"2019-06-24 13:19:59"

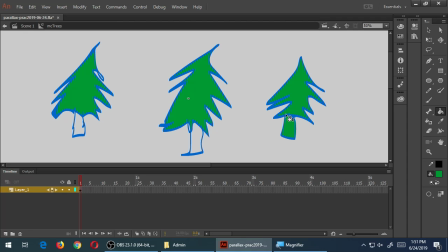1908s
because they're symbols, when you edit them in your library they they
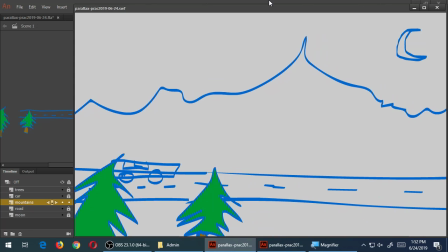1920s
are correct there so now that they're not transparent you're starting to see more real
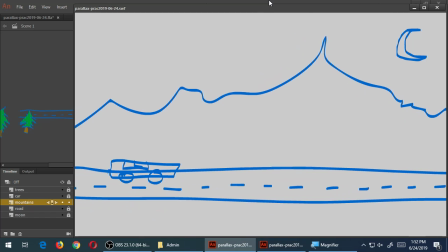1927s
perspective I can finish trying the car I can see through the car the road behind it that's weird I can finish coloring it in well here's the trees just with the
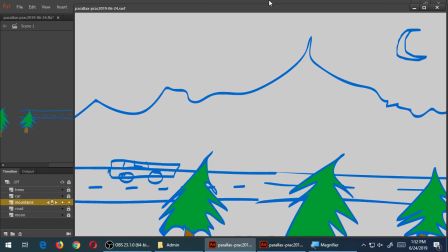1934s
simple solid colors and they look like simple solid look like more like real solid things the mountains moving very
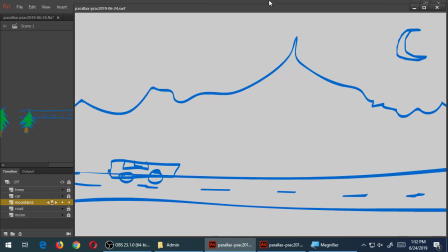1941s
slowly and the road the medium speed and then the trees even faster because again the trees are the closest to the camera the mountain is the furthest
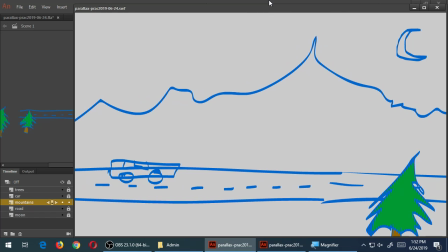1949s
for the moon I could keep it like that the moon is so far away you're not even going to notice it you know you don't notice the move has moved for hours
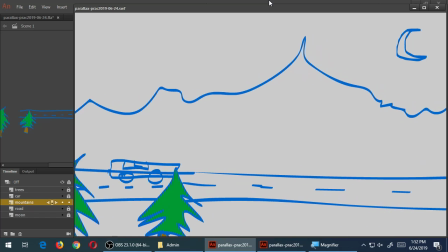1955s
it was over there and then an hour later now it's over there so I could further animate the moon too probably
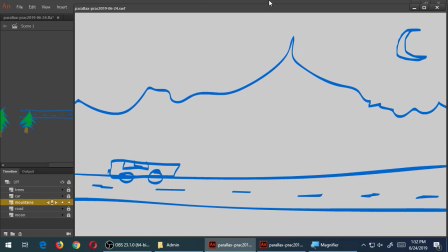1962s
for the moon I would animate it upwards right the moon rises and just move it up just a a little bit. I'll do that in a moment. Question? So when you do the walk, for many people at anime, would it just do like the two footsteps and then just move down over and over each frame?
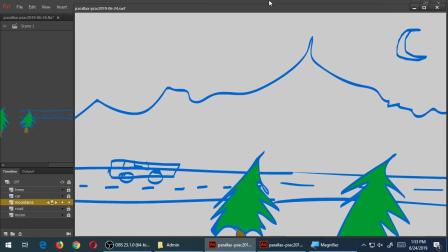1980s
You could do, with a walk cycle, two feet moving over and over.
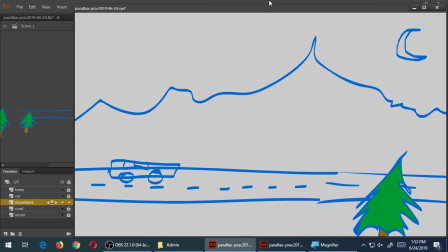1985s
However, that will look very choppy, very basic.
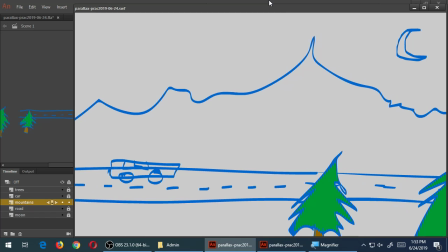1989s
If you do look at like the various books and the videos, they usually do approximately six frames.
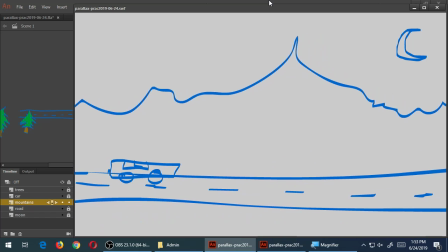1996s
Not just, you know, forward foot, back foot, forward foot back foot they do six frames because there's a part where the foot is straight out like that and bent and
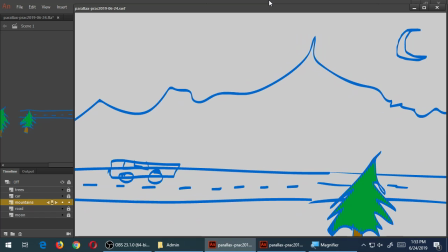2003s
then the leg is bent again like that so usually it's about six frames you want to do of movement and yeah I could
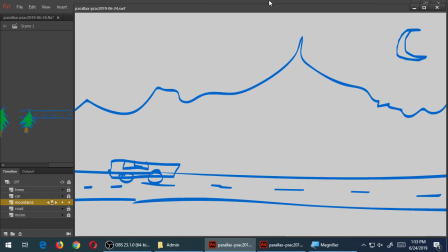2011s
have a little guy here with the legs just moving over and over and over and then the background is moving I don't have to have the guy moving I have the background moving but with an animation of it moving back and forth like that and it looks like it's moving. I could do that right now with the car.
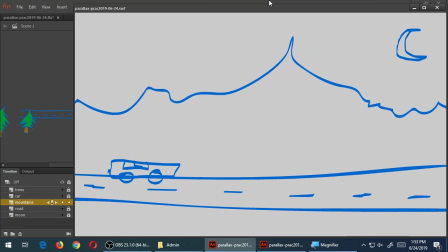2026s
I could go in and animate the tire spinning and the car's still staying in one place, but the background's moving and it gives the illusion of movement. Let's say the moon. For the moon, this is sort of like subtle and artistic. All I'm going to do for the moon is like maybe move it up.
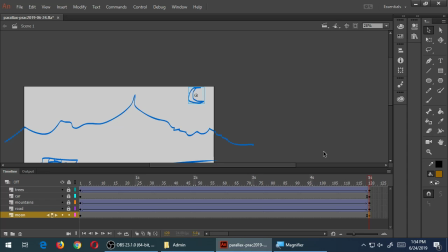2058s
a couple units up, because the moon rises, the sun rises, the moon sets, the sun sets. So it moves up. It moves at a curve, actually. So if you want to get really fancy, I would move it up and to the right a little bit. And then when I animate it,
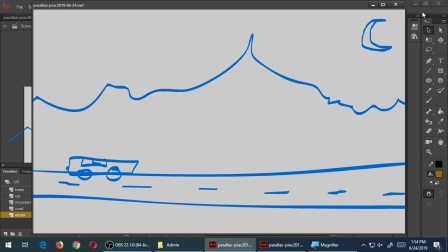2077s
it's really subtle in what I've drawn here, because you don't get a big sense of it moving.
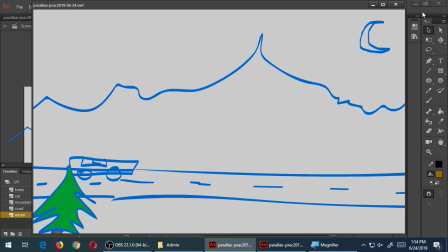2086s
There's a lot of things going on. But what if I actually put that moon in the layer behind the mountain? I'd have to fill in the color of the mountain for the full illusion. But if I put that moon behind the mountain, you know, it will be rising over the mountain.
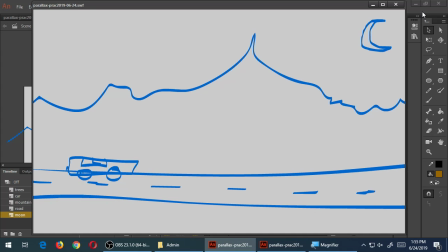2105s
To give you much more of a sense of perspective.
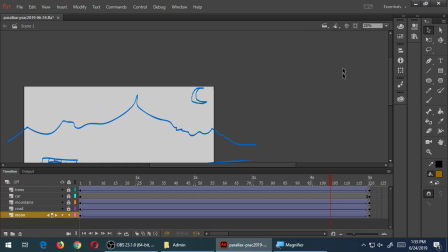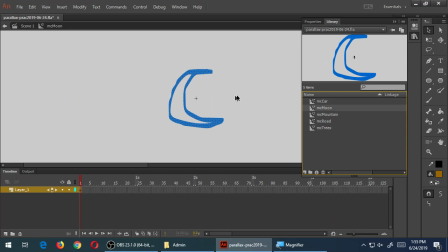2114s
I can edit the moon and fill in its colors.
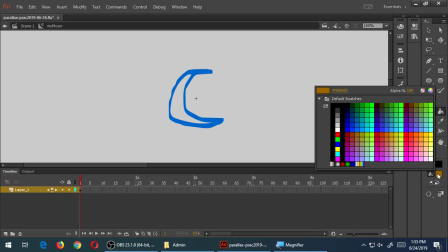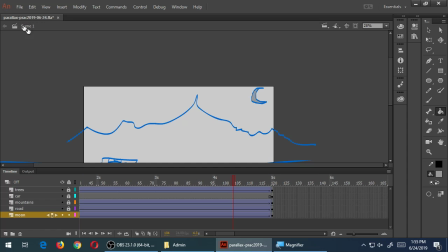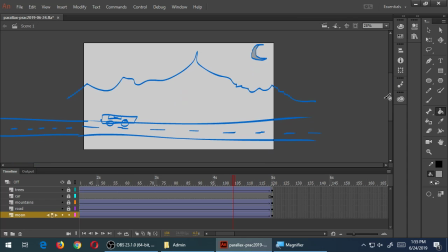I'm going to say that my moon is going to rise above the mountain.